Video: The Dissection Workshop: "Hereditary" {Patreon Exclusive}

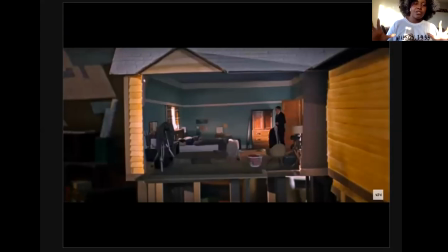(8:10)
As we're inside of the house, we're now looking from the treehouse to the model homes that Annie, the wife, makes. She's an artist. She's building all these model homes, these still images from her actual life to gear up for a huge gallery opening. I feel like someone else is joining.
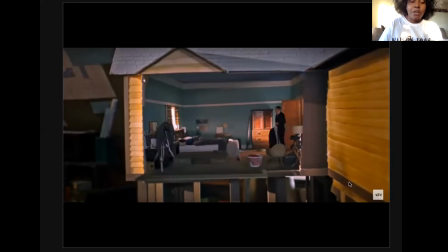(8:31)
Oh, that's Elle. Annie, the wife, is making model art, and these are pieces of her real life. This is layers of family examination, and this is actually layers of control. So while we, the audience, are examining this family,
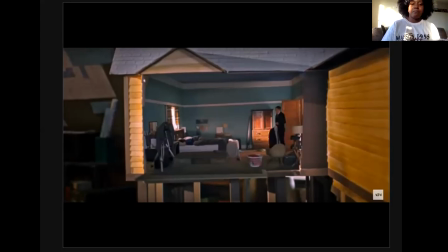(8:49)
the deceased grandmother is overseeing this family, and Annie is overseeing her family. That's already 3 layers of how the point of view is going, of the story affecting 3 different points of view, us included.
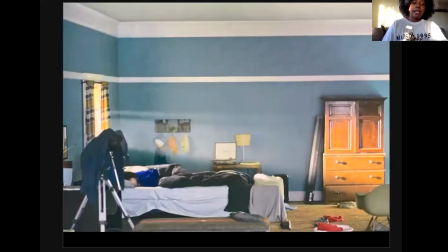(9:07)
So again, this is going to be a full circle plan. Where we start is exactly where we're going to end. And looking in this bed, you're going to see the son, Peter. And if you guys notice, there's a light shining over his head.
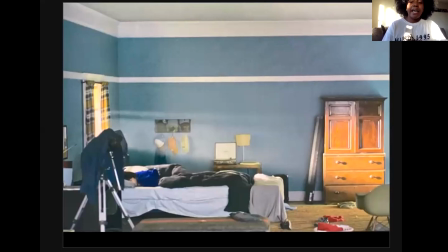(9:22)
It's as if he's the chosen one. It's as if this is a spotlight. This is, we choose you, Peter. But we, as an audience watching this, we actually had no idea. We're just kind of watching and seeing all the details and wondering what the setup's going to be. But they do all of these details very intrinsically, and it's very integral to the story.
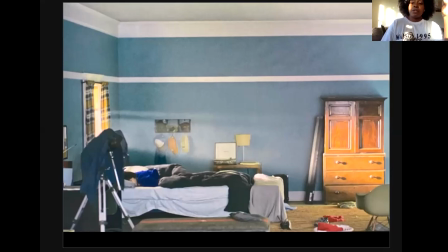(9:40)
This movie also emotionally manipulates us, because you guys look at the color blue, how much blue is in the room. This is supposed to feel calm and serene, and this movie is very manipulative of our emotions. It wants us to relax, and it wants us to trust the space,
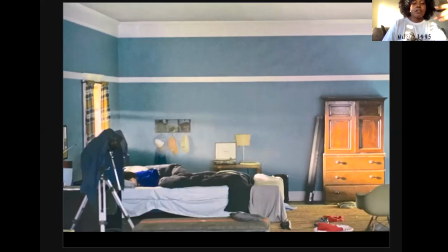(9:59)
even though we know danger is coming. And you guys could just take a look on the floor and see pops of red. As safe and as peaceful as this movie wants you to feel, it's still letting you know we got something in the back pocket for you.
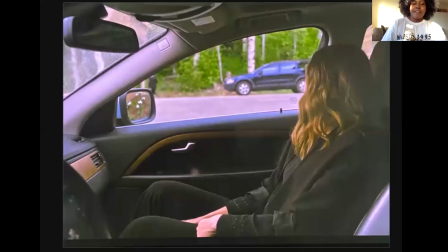(10:14)
One of the special things about the opening of Hereditary is that the family, even though they share a space, they're never sharing the same linear structure, and they're never sharing the same frame. Everyone is absolutely disconnected from each other, and without saying a word, they visually show you this.
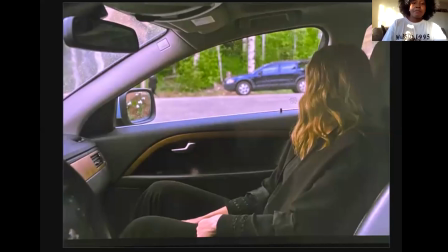(10:31)
So we saw Peter lying in bed. His father peeped in for a second. Now this is Steve's wife, Annie, who's going to be like the main protagonist in this story. And as you can see, she's sitting alone in the car. This is the morning they're all heading to Annie's mother's funeral.
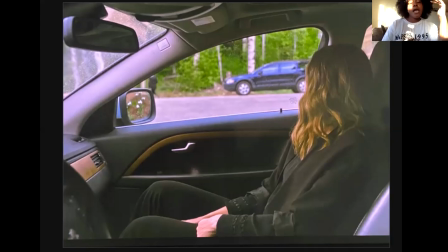(10:50)
Everyone's dressed in black. It's time to go. And we're starting this story with a death.
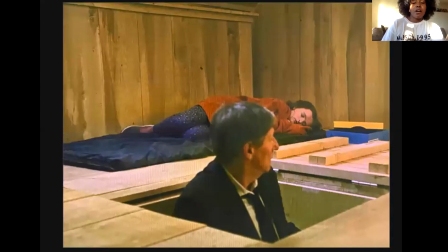(10:58)
Now we get to meet the daughter, Charlie, who likes to sleep in the clubhouse. And again, we're going to bring our attention back to the lines that the setting is showing us, right? So even though the father, Steve, is there with the daughter, Charlie, the lines are juxtaposed against each other.
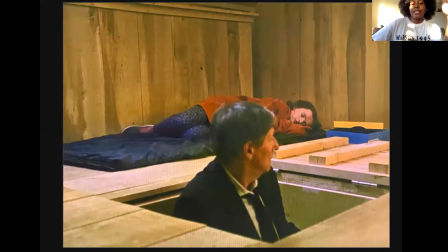(11:17)
The lines in the clubhouse are forming in different directions. So even though they're sharing the same frame and the same space, they're not aligned. And the setting wants you to know that this family is very disjointed. I also want us to pay attention to the color orange.
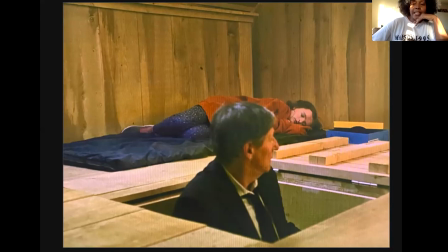(11:32)
And something new that I learned is that you can actually blend two colors to make a meaning for a third color. So orange is actually blended between red and yellow. And of course, red represents passion and anger versus yellow, which is cheerful and positivity.
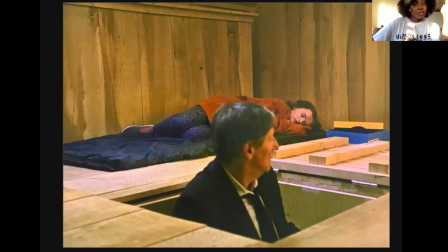(11:50)
So I got to spoil something for you guys right now. What orange is going to mean in this particular story is the blend of red and yellow, which is the link to the spirit world.
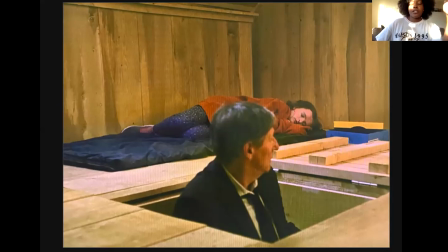(12:03)
So one of the reveals that in order to understand the layers of this story, the grandmother who was deceased, whose funeral we're on our way to, she actually put the demon Paimon inside of the daughter, Charlie, which is why she's wearing orange. Orange represents the spirit world.
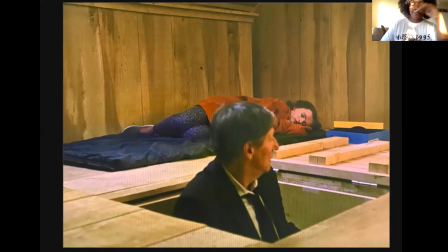(12:22)
Charlie has a demon living inside her right now. So let's go to a funeral. We got somebody to bury, y'all.
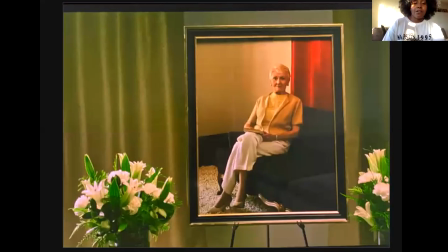(12:29)
All right, this is grandma. Okay, this is grandma. And what did we just say? Now we see the yellow. Now we see the red. And we can absolutely see the link between grandma and Charlie. And they had a very, very, very strong bond. This is grandma's plan.
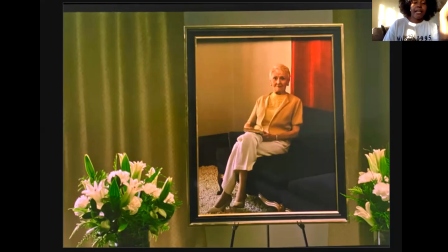(12:46)
This is entirely grandma's control. And grandma had her plan and control on Charlie, which is why they are linked. We can also see, again, our colors of green and white, which represents fertility, growth, birth.
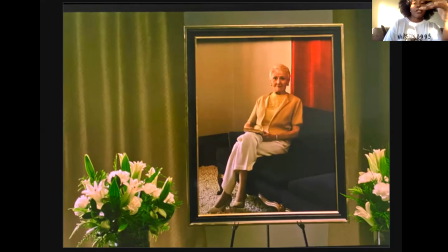(13:00)
The family, however, is dressed in black because they lost something, which completely goes against what this feels right here with grandma, right? She's not in black. She's wearing these bright colors. She's surrounded by these warm, lively colors.
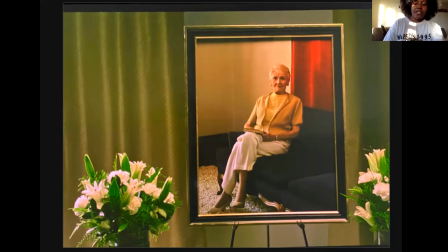(13:15)
Because grandma didn't lose something, even though she's the one dead. She's actually starting something new.
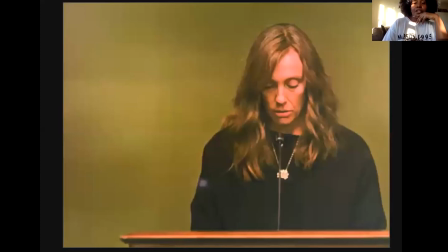(13:21)
Her plan has begun. So I just want to show you how they're still separating each member of the family.
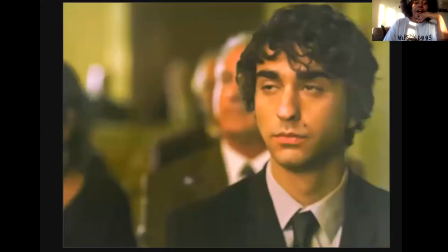(13:29)
So they're all sharing this space, but they're never shot together, as you can see, right?
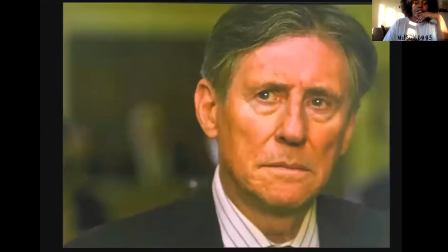(13:35)
However, so this family is here in this funeral room, but Charlie's here by the casket with her grandmother.
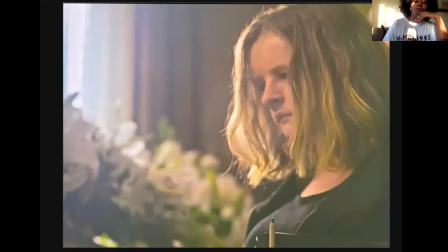(13:43)
She's the only one shot in this area. She's the only one shot with this woman, with the body of this woman. None of the other family members even enter the same frame as grandma. This is our direct link, and you can tell that through the visual layers of the story.
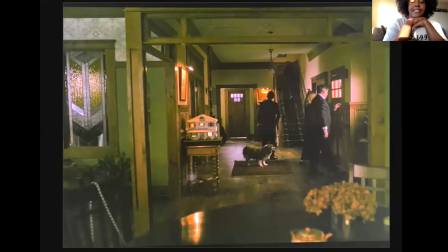(14:00)
So another important thing to remember in Act 1 is that we usually follow one hero when you have a feature film. However, what you can actually do in a feature is use multiple characters as one protagonist.
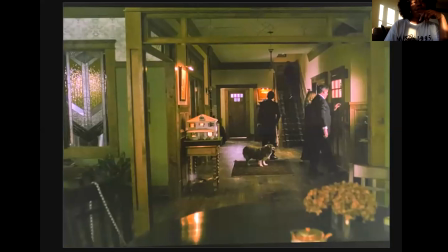(14:13)
We're going to follow 4 members because they are one unit. And another feature film that uses this technique is Parasite. You follow this Korean family. They're trying to break out of being poor, and the family moves as one unit.
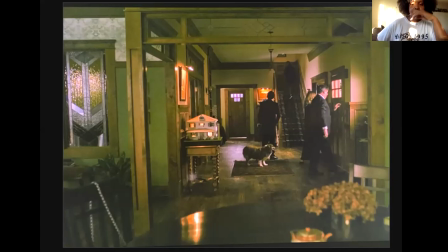(14:30)
They're all going on the same journey, and that's what's happening with this family right here. And of course, this family gets back home right after the funeral. Look at Peter, our chosen one, the one that the plan is all for. His head is right by the color orange, which we said represents the spirit world. The spirit is calling him over.
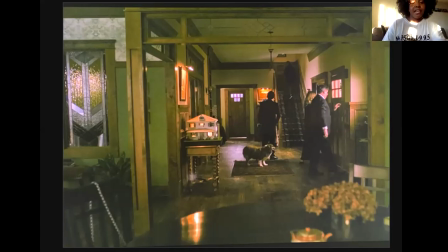(14:48)
They want that body so bad. And of course, when this family gets in again, you can look at all the lines, all the boxes, all the separations, all the rooms in this house. it leaves so much space for the family to continue to be disjointed and disconnected from each other.
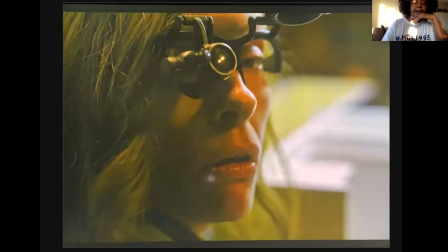(15:03)
I want to talk about the eyeglasses real quick. This is a really great use of prop and storytelling. Again, we're here to examine this family. The grandmother's deceased, but still examining the family from the beyond.
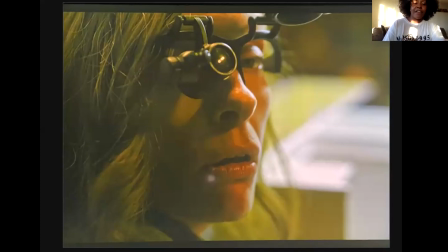(15:17)
Annie's making these model houses because she's examining her family from a neutral standpoint as she believes she is.
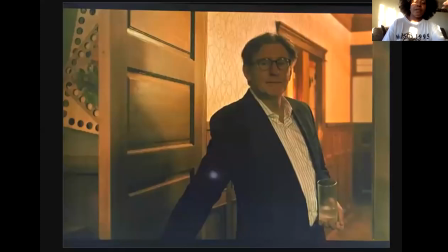(15:24)
However, and even her husband, Steve, he's a psychotherapist. He checks in with the family's emotions. He's always viewing his family in an emotional state.
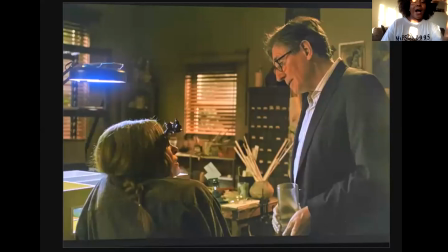(15:34)
And even though these two have these props to heighten their eyesight, they still lack the vision. They have no idea. They cannot see the plan in action, how they're being used. And they also cannot see each other's truth. There's so much secrets that this family hides from each other.
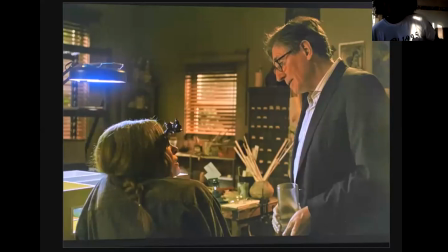(15:53)
There's so much emotional depth that this family hides from each other. And they're all having very surface level relationships. So even though they're looking directly at each other with these focal pieces that are supposed to help them see better, they're actually remaining blind.
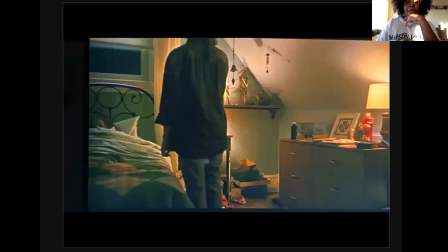(16:10)
I want to talk about Charlie's room.